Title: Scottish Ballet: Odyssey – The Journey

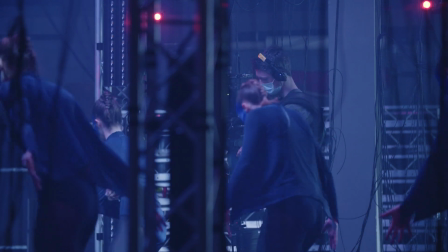252s
You've got to be aware of it, but without looking at it. It's another thing to think of on top of your technique, where you're meant to be, what count you're on, another layer.
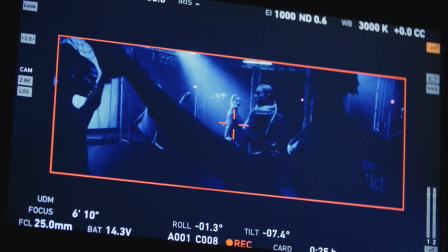262s
For the last world that we go to, Venus, comparatively that's very calm. Yeah, I guess we wanted that just to feel like we can breathe. That's all shot on Steadicam.
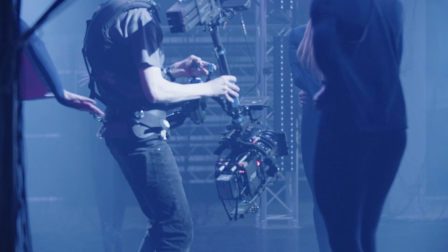274s
It has a very fluid, graceful style to the camera work.
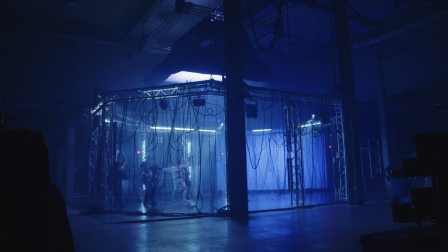279s
It's a great way to film a duet as well because we have a lot more space to move around
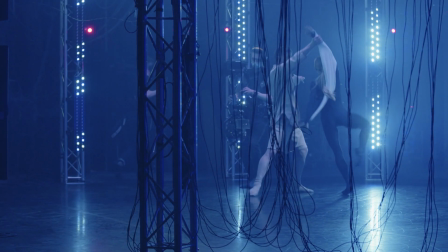284s
and we can really bring to life the dynamism of the 2 performers.
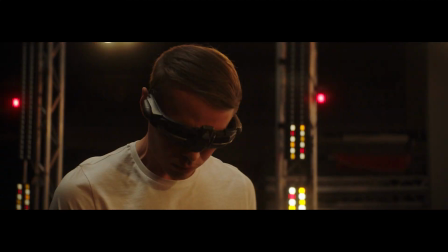289s
When we're in the first person with Chris, yeah, that feels very dynamic, very kinetic, but we're very much in his head.
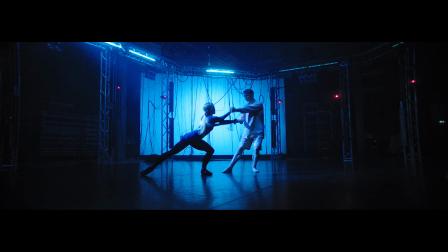296s
We need to switch out of that when we're showing a duet because it's about not just Chris, it's about Chris and Constance.
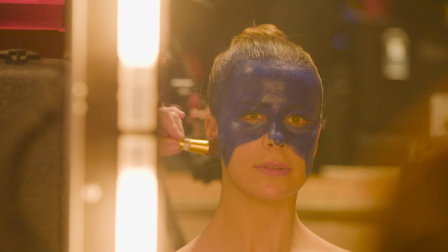306s
I love working for film. It's got a different feel about it.
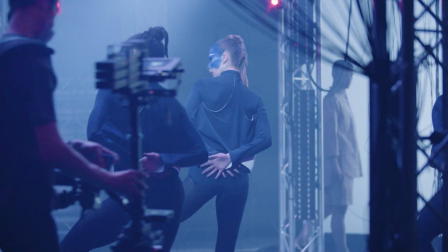311s
You do have to prepare yourself like, okay,
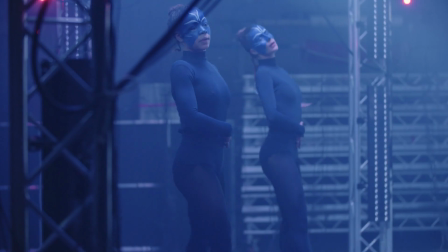314s
this is going to be on camera forever. So you do want to make sure your fifth is extra tight, your technique is just a little bit extra clean.
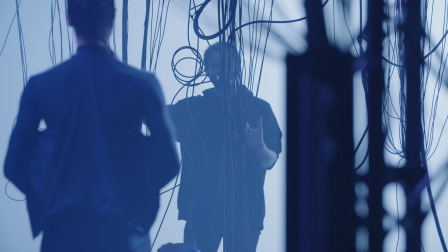323s
You want to go that extra little step for the choreographer because he is your colleague and you want the best for him.
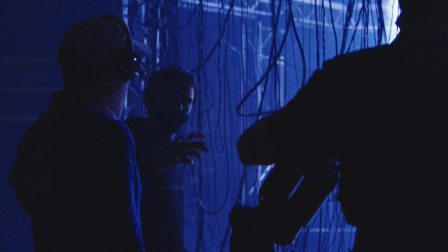332s
There's a really nice dynamic on set between me and Nick. Nick has communication with the dancers.
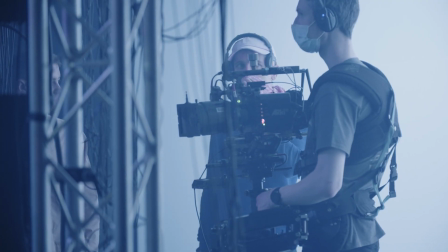340s
I suppose I have more of the vocabulary for communicating with the camera department.
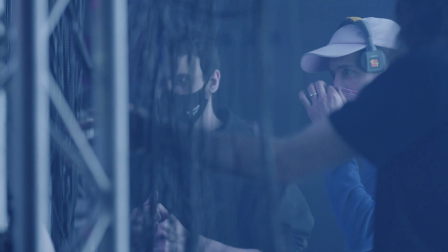345s
So between the two of us, it just allowed the day to run really smoothly. I think people afterwards were saying that the set, it felt really calm.
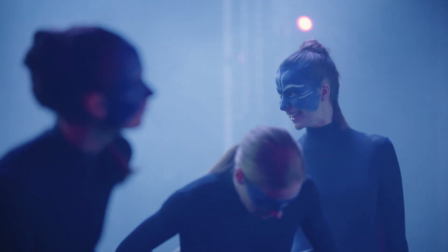352s
From quite early on in the day, me and Nick were thinking, this looks great. This is feeling really good. We just needed to keep going.